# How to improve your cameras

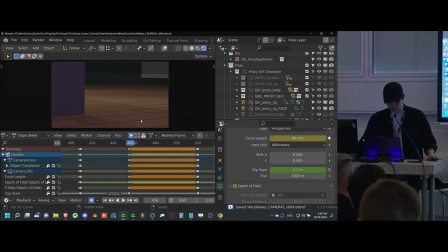2775s
So that might actually lower the tension a bit and sort of soften up the mood a bit, so the tension sort of dissolves and she feels a little bit more somber rather than agitated. So we're actually going to go into her instead. So what we're going to do is...
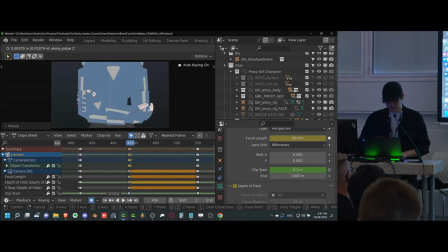2792s
Oh, she looks way too peaceful. Just ignore that. So what we're going to do is we're going to have the focal length actually pretty low.
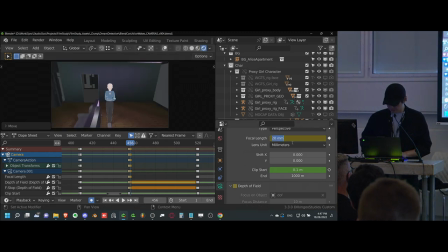2803s
Just a bit of that sort of like... it's the last one. Let's go crazy with it, right? So we're gonna go crazy with this focal length where it doesn't really make sense, but that's where this sort of falls apart in terms of like, oh yeah, she's not okay right now.
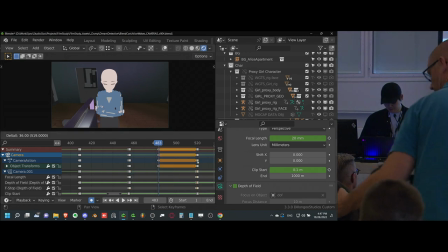2821s
She's feeling kind of bad. Just bring it back like that. Yeah, there we go.
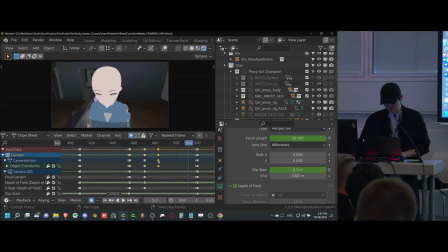2837s
She's got a weird little animation, but that's fine. We'll ignore that. And then, get that here.
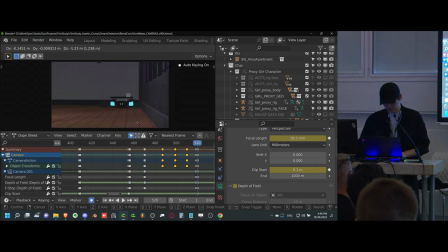2854s
And then we'll probably have just a little bit of, yeah, right here.
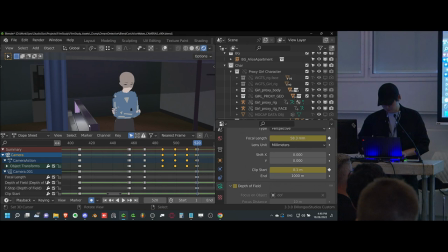2863s
A focus on her face as the light hits her face, which we actually have a little bit of an animation for. Which is perfect.
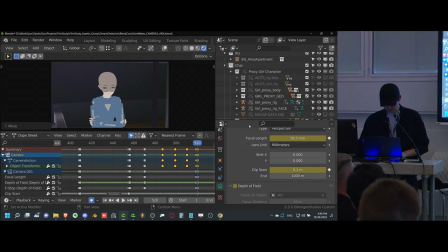2871s
So we'll just do that.
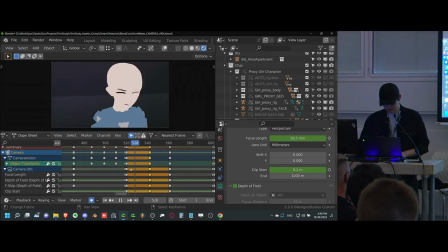2879s
There we go.
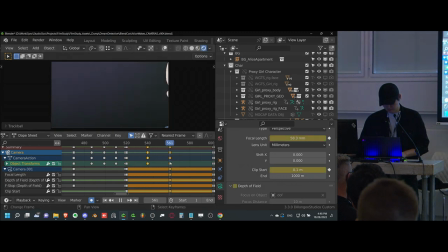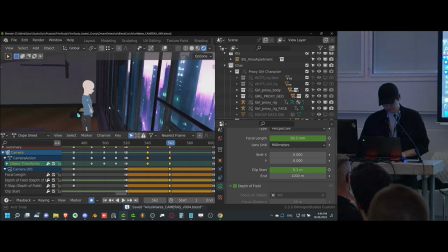2889s
And then we'll probably do a quick cut, actually.
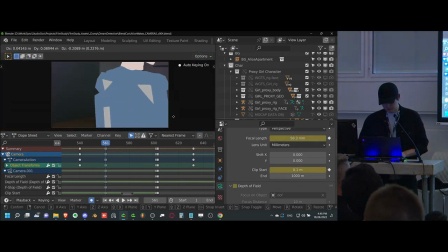2895s
How do we get her to feel super agitated for a couple frames? You know what I'll probably do just for time's sake?
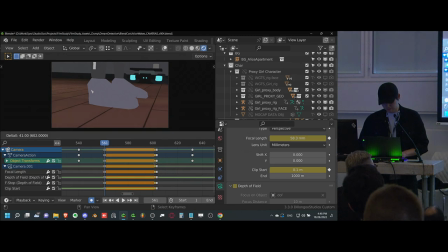2904s
This is a simple solution. But we'll just focus on her feet. And we'll do a foot tapping animation.
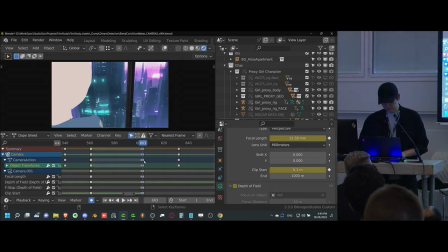2910s
And we'll just imagine it for now. And then she's got her butler, her robot butler.
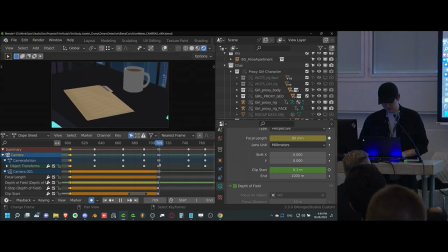2920s
So how do we make this feel like the happiest thing that happened to her? Yes, yes. I know. Check this out. We're gonna do the commercial. This is the commercial shot. This is the part where the brand name comes up. All right.
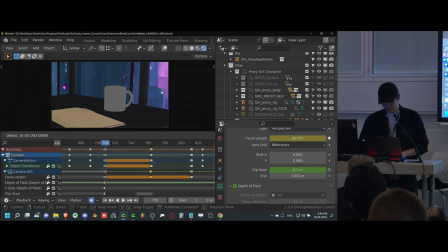2936s
We have this. It's gonna be the most stationary shot in the video so far. Where it just sort of slides in the frame. We'll have a little bit of steam coming off of it, and she's gonna pick it up and she's gonna feel great.
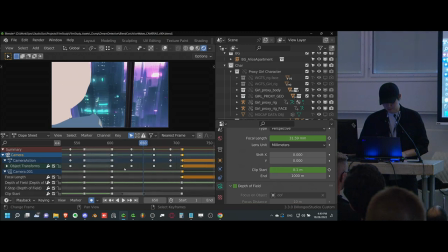2955s
We're gonna skip these shots here.
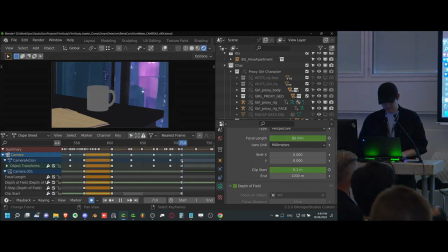2961s
Just we could also do a focus pull from her to the coffee. We could, but unfortunately the pacing is just a bit slow, because I want to cut this out.
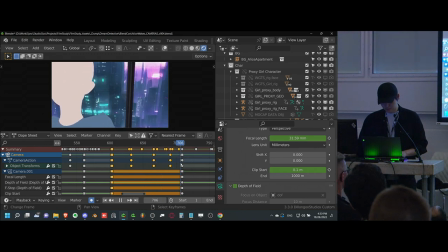2970s
Because if we did do that, it would give us too much time for her to feel calm.
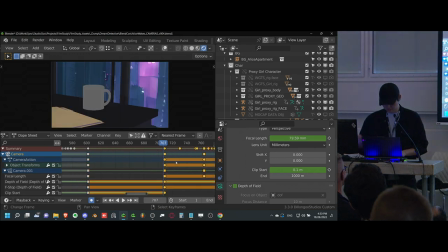2975s
And people aren't calm in the mornings, no, unless it's a morning routine. Yes, yes, this is the last bit. All right. Oh, so good, the case files will fly off your table.
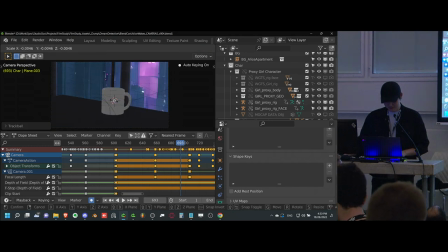2994s
But yeah, that's pretty much it. I mean, we have the whole coffee brand, this is the logo, as you can see. We're going to just put that right at the top there. Look at that logo. Coffee. Coffee. Coffee.
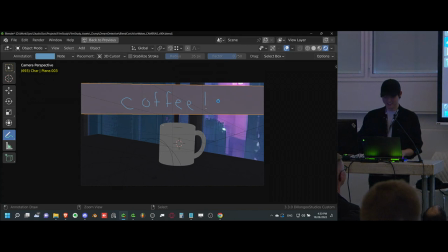3014s
Ta-da! All right.
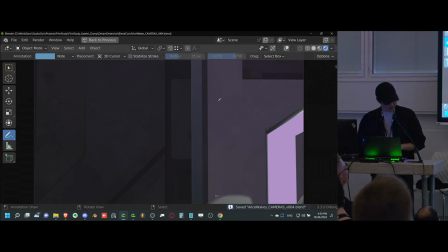3021s
Okay.